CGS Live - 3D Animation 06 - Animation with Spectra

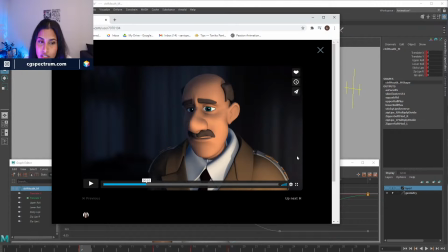5200s
Uh, why is this character here and why is he saying that dialogue from a random movie? Like, and yeah, my backstory for this is like he went through a really rough time in the military and he lost some soldiers
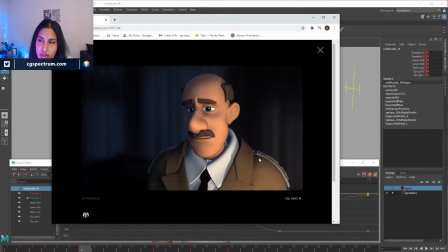5219s
and he's saying it with very pain and he's not the same person's like the other two characters. Like he's a captain and he's gone through a lot and I wanted to show that he's very sturdy person.
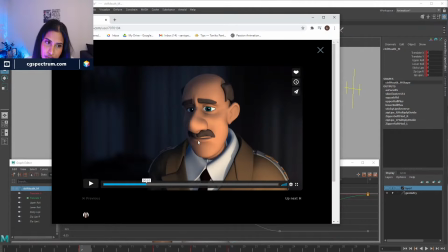5236s
So that's what I wanted to portray. And animation wise, yes, I can have improved. That's the reason we are in the industry, right? We as a students we learn and then we jump into the industry, we try to learn things
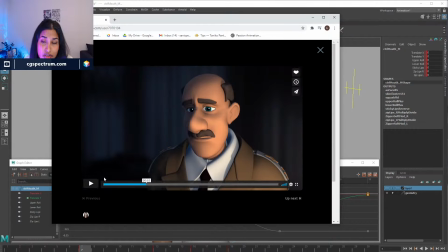5254s
and grow as a person and our skill set gets more and more better every time. Yeah.
First shot, sounded like a firecracker. I looked over and I saw him. I could tell he was hit.
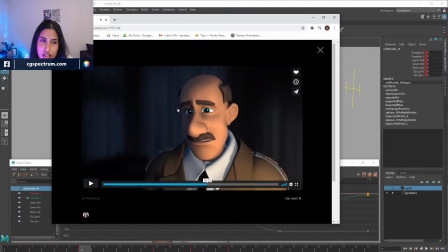5272s Don't know why I didn't react.
This thing, you know that he's going into the thought process, like him looking down, like going back to that memory where like why he didn't was able to react and save them.
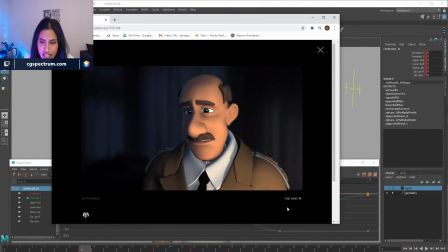5289s
And it's like he just kept looking down. He's like trying to recall all those memories. So that's where one more thing is why you don't have blinks and why you don't have a lot of darts. Maybe there will be a slight little darts, but doing a shot like this is pretty tough
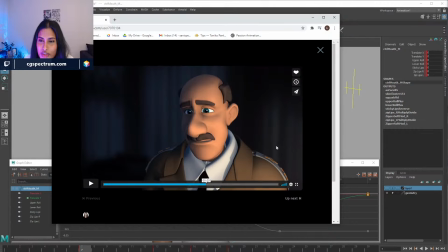5309s
because you're not moving much, but you still have to convey that emotion by doing nothing, by animating nothing. So yeah. How many times do you have worked on this animation?
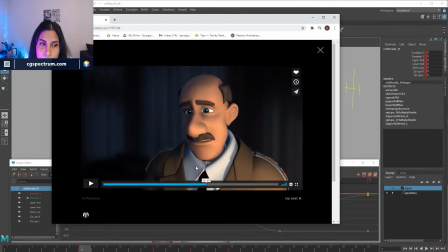5331s
How long have I worked on this animation? I would say this one too about a month. Like I was doing the first two-person dialogue and this one-person dialogue at the same time.
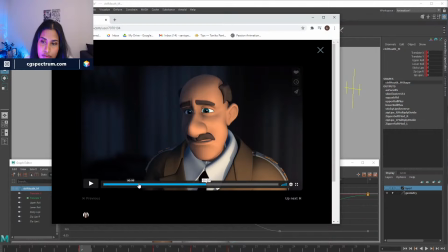5346s
So first I move on to the first, and then for a few days I work, and then I need to like refresh myself. I'm like, oh, let me just work something else, so that the more and more you're staring at a shot, you kind of like,
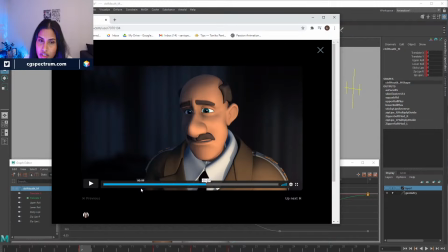5361s
you don't find your own mistakes. You feel like, oh, everything is working. Then you take your eyes away, go to another shot, and then come back to this one. Then you're like, oh my God, I can find things are not working. And then you go and fix things around. So I like to juggle between two shots, but I would spend at least 3 weeks on one shot.
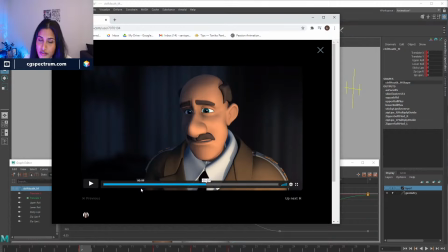5381s
Once I get it to a good shape, like later in the polishing and finishing stage, I like to take my eyes off and jump onto the next one. So I can kind of nitpicky my own shot.